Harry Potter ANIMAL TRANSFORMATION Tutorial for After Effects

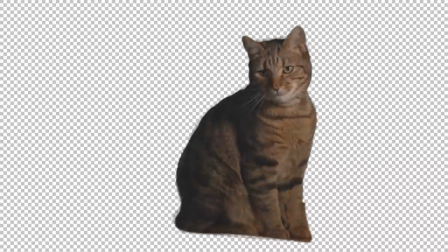[8:11]
I also added another layer behind the figure with the cat's tail, as I thought it would be fun if we were still seeing that as the cat was changing into the human.
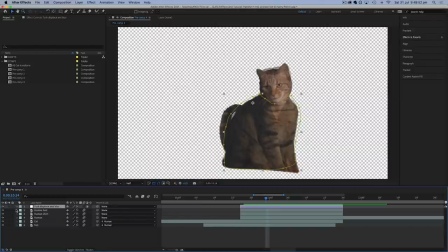[8:19]
I also found a good way to hide anything that doesn't line up too well is to add a new adjustment
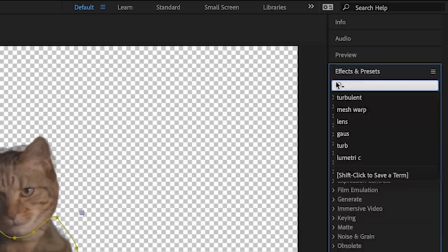[8:24]
layer and apply an effect to it such as a blur or the turbulent displace effect.
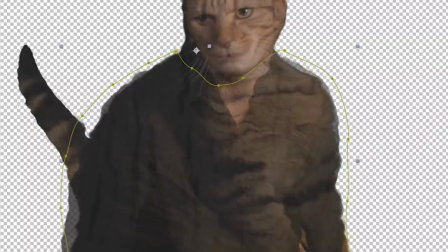[8:29]
I tried a layer with a little of both and made everything beneath it a little blurry and wobbly and I simply drew a mask around this and feathered the edge a little so that it only applied to the area where the cat's fur changes into the shirt.
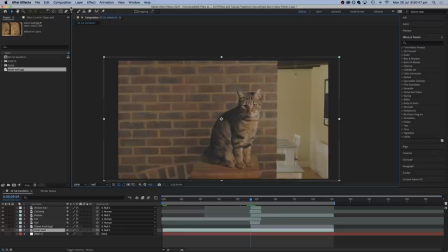[8:43]
So now it was time to improve the effect with some finishing touches to make it look a bit more cinematic. First I cut off the side of the room that was visible behind the wall and I dropped in a
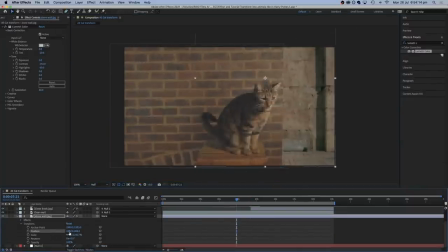[8:53]
stock image of a castle wall to look a bit more like something that you'd see in Harry Potter.
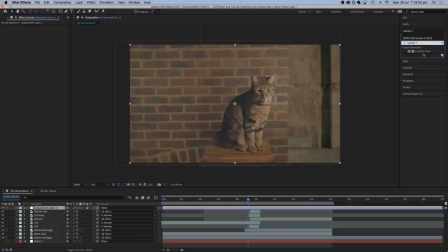[8:58]
Next it was time for some colour grading using the Lumetri colour effect which I placed onto an adjustment layer and I applied
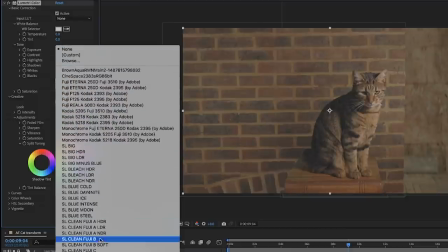[9:04]
the day for night look in the creative tab to cool everything down and make it look more like moonlight.
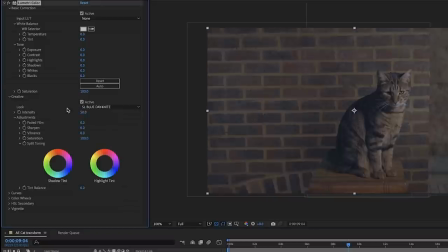[9:10]
This instantly made the scene more dramatic and spooky,
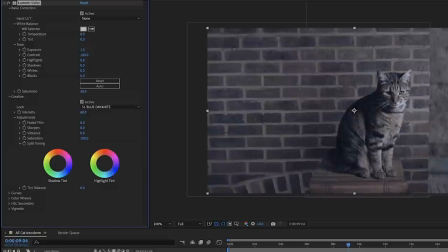[9:13]
and extra shadows of course can also help to hide any dodgy edges or parts of the effect that haven't lined up so well. So if you can't get this looking great, you can always hide more of it in shadow.
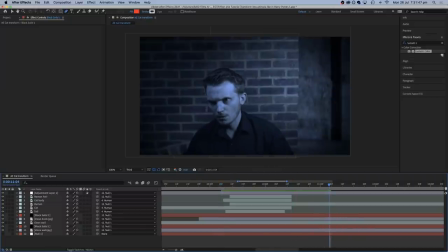[9:24]
I now realised that if there was a light source, we should be seeing some dramatic shadows on the wall, which of course didn't have any shadows on it as we filmed it separately.
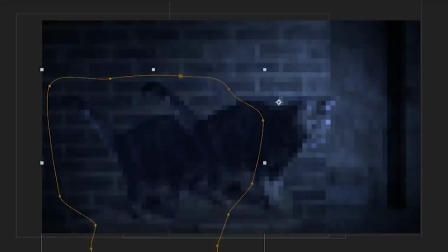[9:32]
So the easiest way to make shadows that I've found is to copy and paste your layer that has had the green screen removed, and then turn the exposure right down using Lumetri Color.
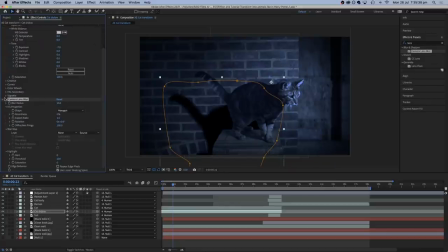[9:42]
Now you can add a blur effect and also reduce the opacity a little.
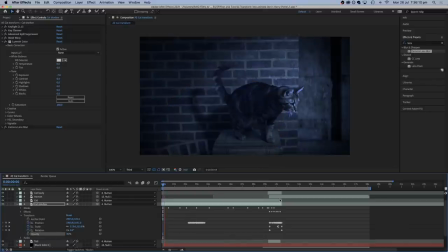[9:46]
This will give you a blurry dark layer that moves in exactly the same way as your object. Again, these can be faded in and out so that one will look like it's changing into the other.
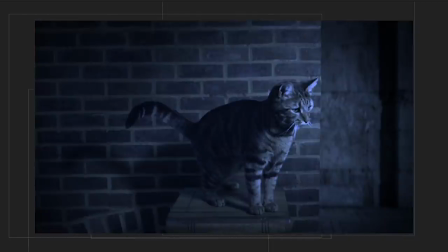[9:56]
And the best thing about creating these fake shadows is that they help convince people that there really is a wall behind the character and not a green screen. So it's all the more surprising when the change happens.
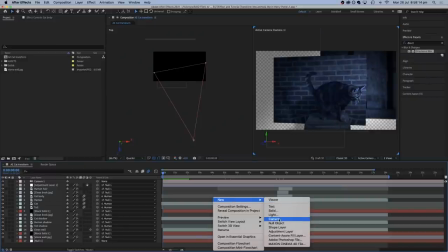[10:08]
I added another layer in the distance which was a starry sky and created a camera layer so that I could add a very slight artificial 3D movement to the whole shot.
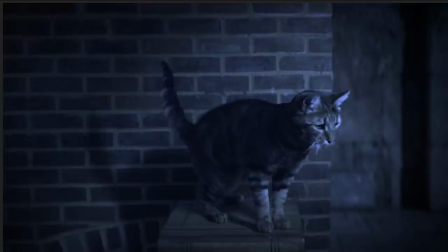[10:17]
This made the whole thing appear less flat and static because it had of course just been filmed on a tripod.
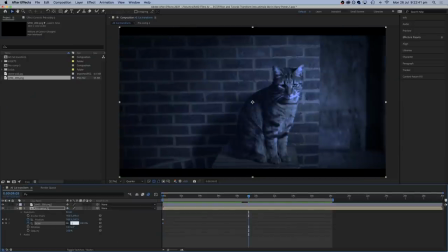[10:23]
Some cinematic black bars and some extra artificial zooming in helped hide the areas of the effect that I
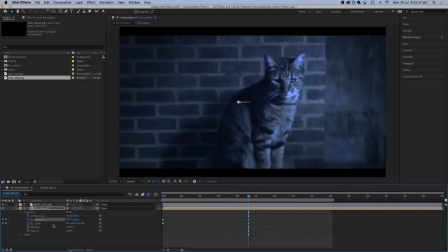[10:28]
didn't really think had worked too well and this was mainly the bit around the bottom with the cat's paws and the shirt. I say if in doubt crop it out. And then it was just some sound design to finish with and it was time to look back at the finished effect.
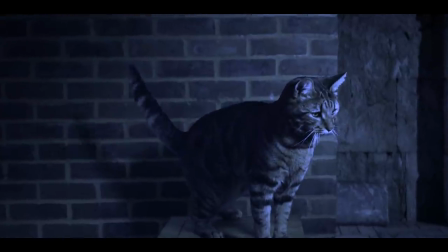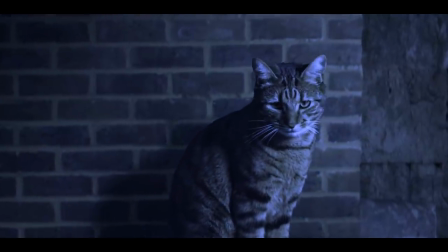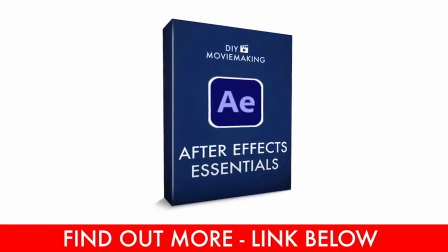[11:00]
Well folks my After Effects Essentials mini course is now live over at DIYMovieMaking.com.
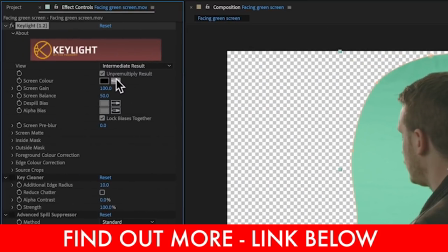[11:06]
It's 30 video lessons to get a complete beginner up and running quickly with the program Adobe After Effects to get results like I do in my VFX work,
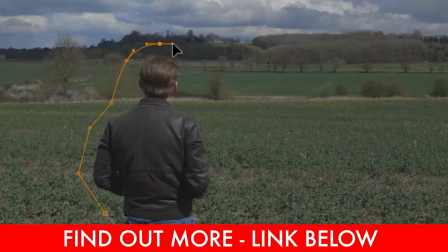[11:14]
and it even comes with a downloadable selection of my footage to practice with. Happy movie making, and I'll see you next time.